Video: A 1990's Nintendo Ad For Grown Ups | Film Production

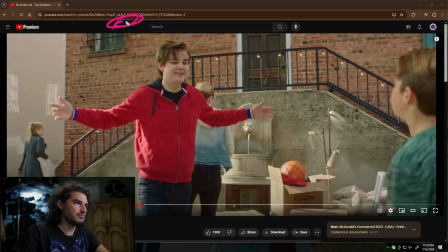(16:28)
Yeah, the sun is definitely over here somewhere shooting in, because you got the nice, beautiful, you have this nice, beautiful edge, beautiful back edge. Sun is over here going like that. It's creating that edge. So it is what's doing this.
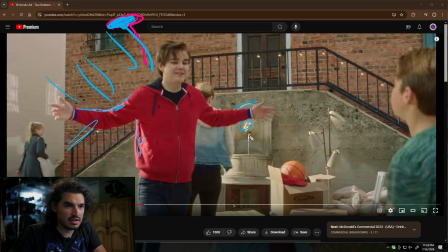(16:45)
It is what's doing that. Oh, this is, you see that tiger, you see that lion's lit up more? It leads me to believe that the sun started off over there and then it arcs this way. And so they shot the beginning shot maybe right here where the sun was just peeking over,
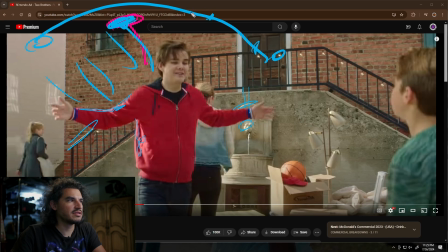(17:05)
and then they got the rest of the coverage further in the day where it's now seeing this tiger. Either that, but they're definitely, there's a time gap in between them. It might be that this is the first shot and then they got the wide shot later.
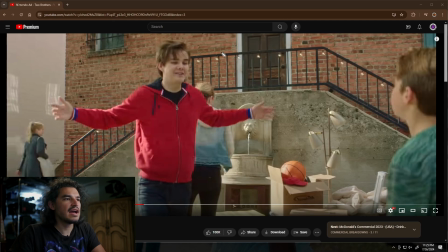(17:20)
I would have gotten the wide shot first, and then as the sun treks, it becomes more your friend because it's backlighting. It's backlighting, it's creating this, it's creating that. And so this is what you would want. And so for the personal interest shots, like, I mean face,
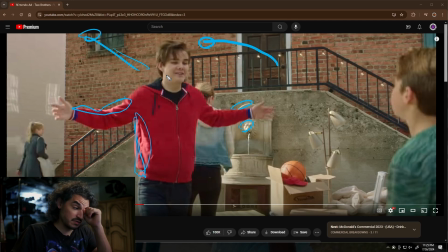(17:40)
like emotions, you want to make those look as good as possible, and not your wide shot, especially if your wide shot's going to be only a few seconds. It's just an establishing shot. And so look, the sun is even hitting off of one of these one of these windows is on the other side, like over here.
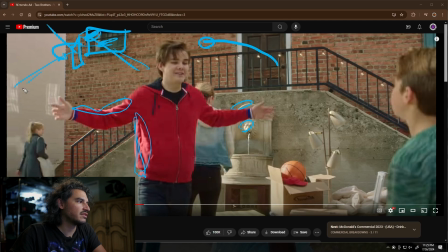(17:58)
The sun is hitting off of that and reflecting back, and it's creating this this texture. It looks like they have bars on their doors. All right, here we go. And these little things are added by art as well. I still don't think they added anything to the face.
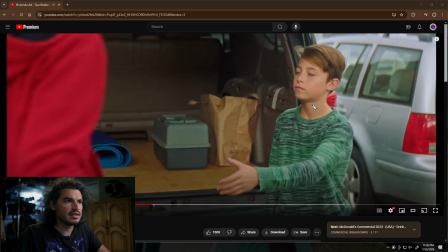(18:18)
Now this they might have. It looks like they did. I think to get rid of that spackling, they would have put up a frame. I would have definitely put up a frame just to get rid of the spackling. And that could be a 6x, it could be an 8x.
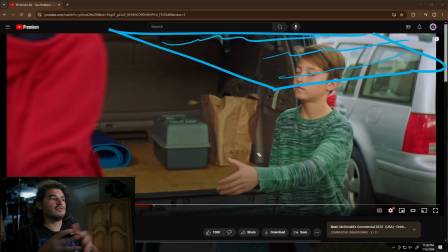(18:33)
Remember, the smaller you go, the more constricted you are in space. So the larger you get, the time to set up really doesn't matter. They're all kind of the same. The 6x takes a little bit less time, but ultimately 6, 8, 12. Go with the largest you can
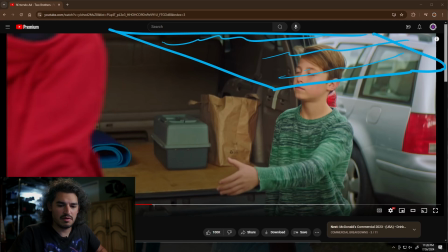(18:50)
physically fit in your space, because so long as it's not a problem, like logistically, there's no reason not to go larger.
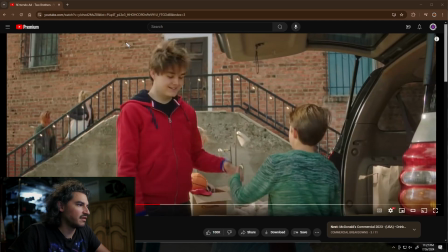(19:00)
So you can see right here, this is the same setup. You see how his hair is not as lit as this? And because it's the sun, they're both supposed to be lit up the same, but his hair is a lot more diffuse. So I think that they had a frame over here. And I think that this is probably a continuation of that original shot that we got.
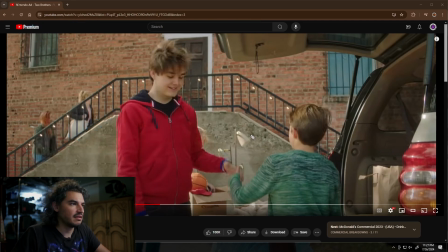(19:20)
I would say it looks to be, definitely.
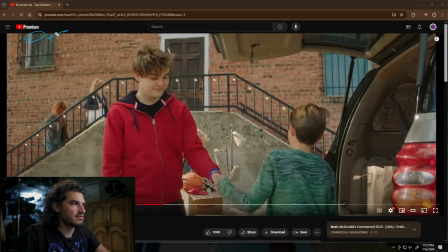(19:24)
Either that, or it just so happens that there's enough spackle here that it's, but that's a little crap now.
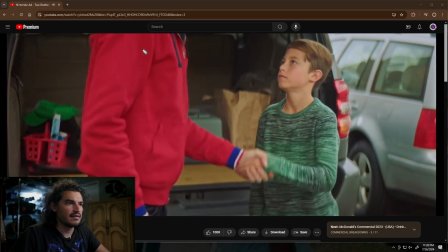(19:30)
They have a frame up here. By the way, what's on that frame?
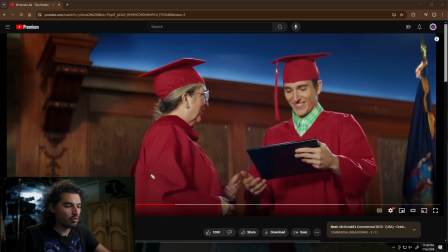(19:34)
It's up to you. You could use a half grid, quarter grid, full grid. It's totally up to you. Oh my goodness.
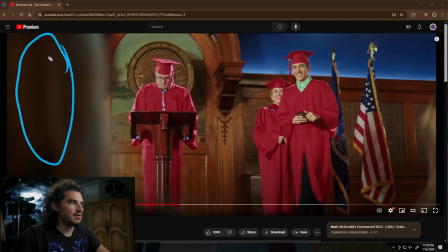(19:46)
This is a giant source. It's hitting his face. It's hitting his face. It's hitting her face.
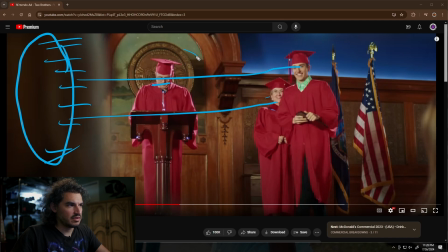(19:59)
it's looks like it's what's casting this shadow right there. Yeah. This circle is casting its own shadow. And then this right here is casting its own shadow. So whatever the source is, it is
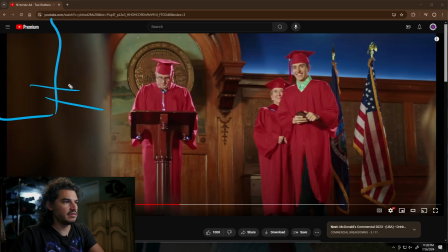(20:21)
up here, shooting in. You can even see it on the chin, it's shooting that way. So they have a big soft source, and then they have a kicker light that's creating this edge.
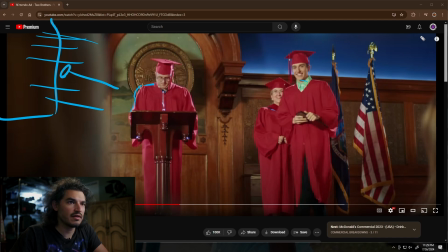(20:38)
Then they have another kicker from somewhere. Hard to tell. I think it's from up above. That's shooting. Gosh, they have another one over here. Maybe these are like house fixtures. It's creating, definitely creating that.
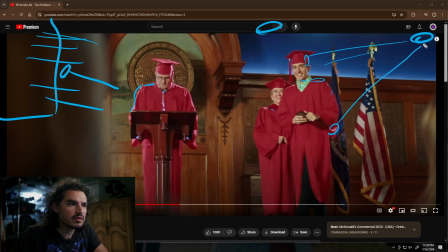(20:55)
And definitely hitting that. That's what's coming over here. And then you have this. Oh, that one's also hitting that edge. But then you have this light just coming from over here. And then this one is creating this, which is much hotter than this side. So this light right here is much further away.
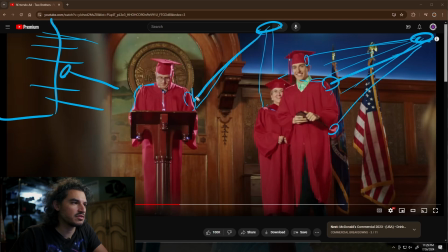(21:13)
This light right here is much closer to this dude's shoulder. And that's what's creating all of those edges. So you have a key here, a big one. And then you have some hard lights, which are probably house lights. In fact, you know what? I think that this kicker isn't there. That kicker is probably another light over here that's doing this.
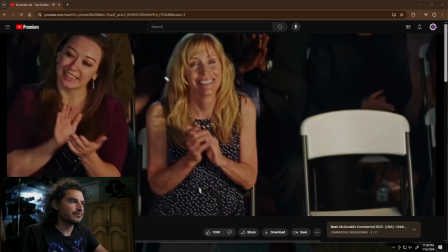(21:35)
They have like an array of house lights. And then we look at the empty seat. Oh, looky there.
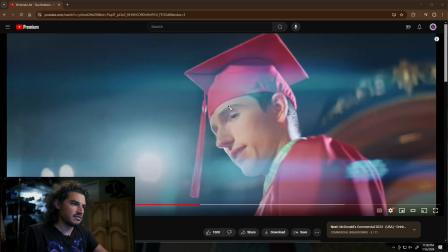(21:42)
There they are. So they're placed fixtures. And this is a standard tabletop setup.
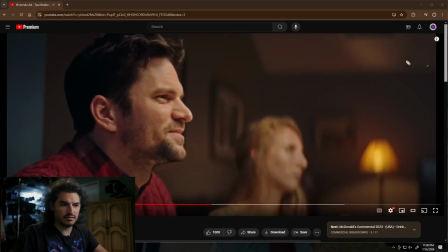(21:50)
I wonder if they'll get to it. But basically, it's you have a source in the middle and between 1, 2, 3, 4 people. And to get it to shoot straight down, you skirt it. So you skirt your source.
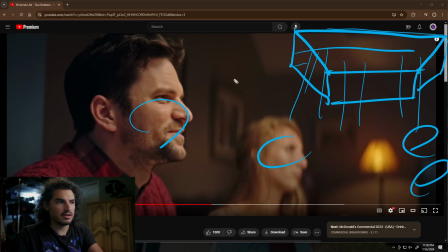(22:09)
And so the light just shoots down, and that keeps the light off of the walls. So there's a little bit of that light right here. It's hitting right there. So and so that's how you do that. And then at that point, and then you just pockmark with pockmark.
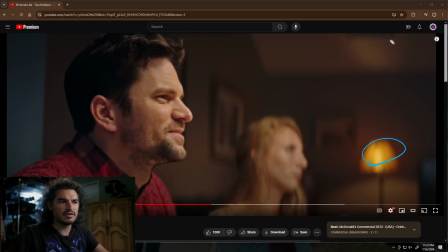(22:29)
You set it up with extra little beauty things just to give it some interest. And like here, they got like some type of moonlight coming in. That's it. Here's that wide shot, and there's that thing.
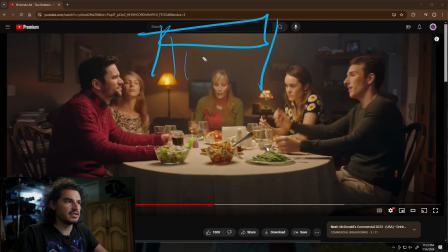(22:41)
They definitely have it skirted off. It's coming down, it's hitting everybody's faces beautifully. It's barely, no, it's not even hitting over there. What is this? It might be, maybe this is one of their shadows, but this light is definitely coming from over there.
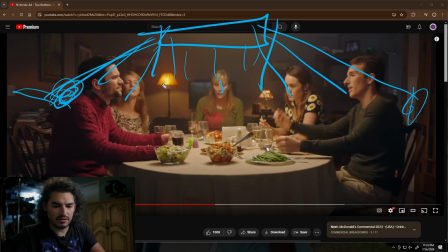(22:57)
So this light is definitely coming from over there. Then they have some art, and then what else? Oh, haze. They've added haze.
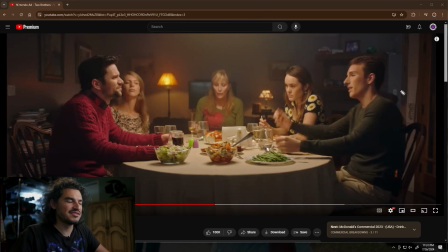(23:13)
I know an art guy who's totally into haze. He always wants to add haze to everything.
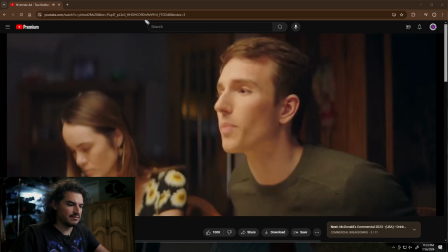(23:20)
And this is the same getup.
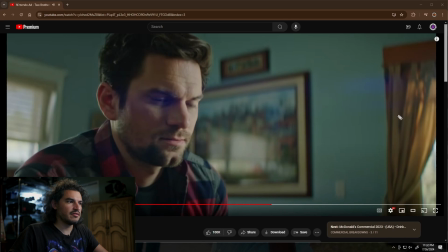(23:26)
Oh, there you go. You have a source over here shooting in. Gosh, what's this long ass video? Source over here shooting in. It looks like it's a hard source-ish.
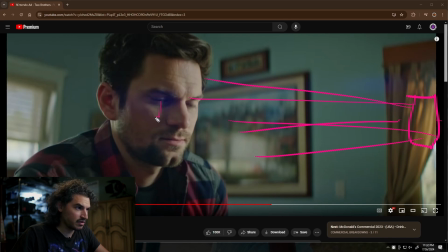(23:42)
Oh my gosh, because it's soft right there. There's that Rembrandt triangle. It's not hard, it's softish. Maybe they got like a 4x4 frame with the big light out there shooting in.
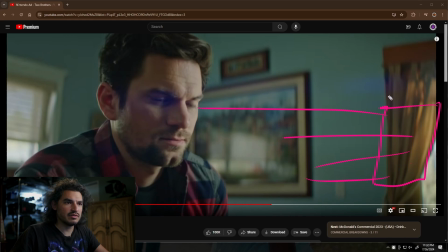(23:59)
It might even be like a 1200. You can get quite a bit of output with the 1200D. But if not, it could be like what? Hey little dude. It's a June bug in July.
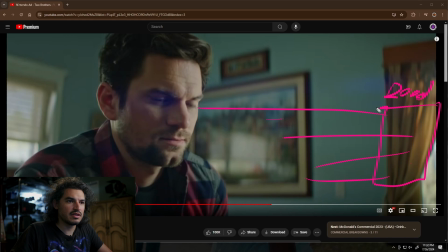(24:20)
Yeah. So you can have it's just a big source out there, and they likely did not cut down the windows. It's a pain in the ass, and it's expensive. And it's time consuming. It's both expensive for the materials,
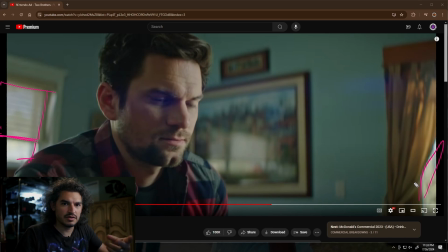(24:40)
but also you have to pay somebody to do it for that much time, and you're kind of down waiting for them to complete their task.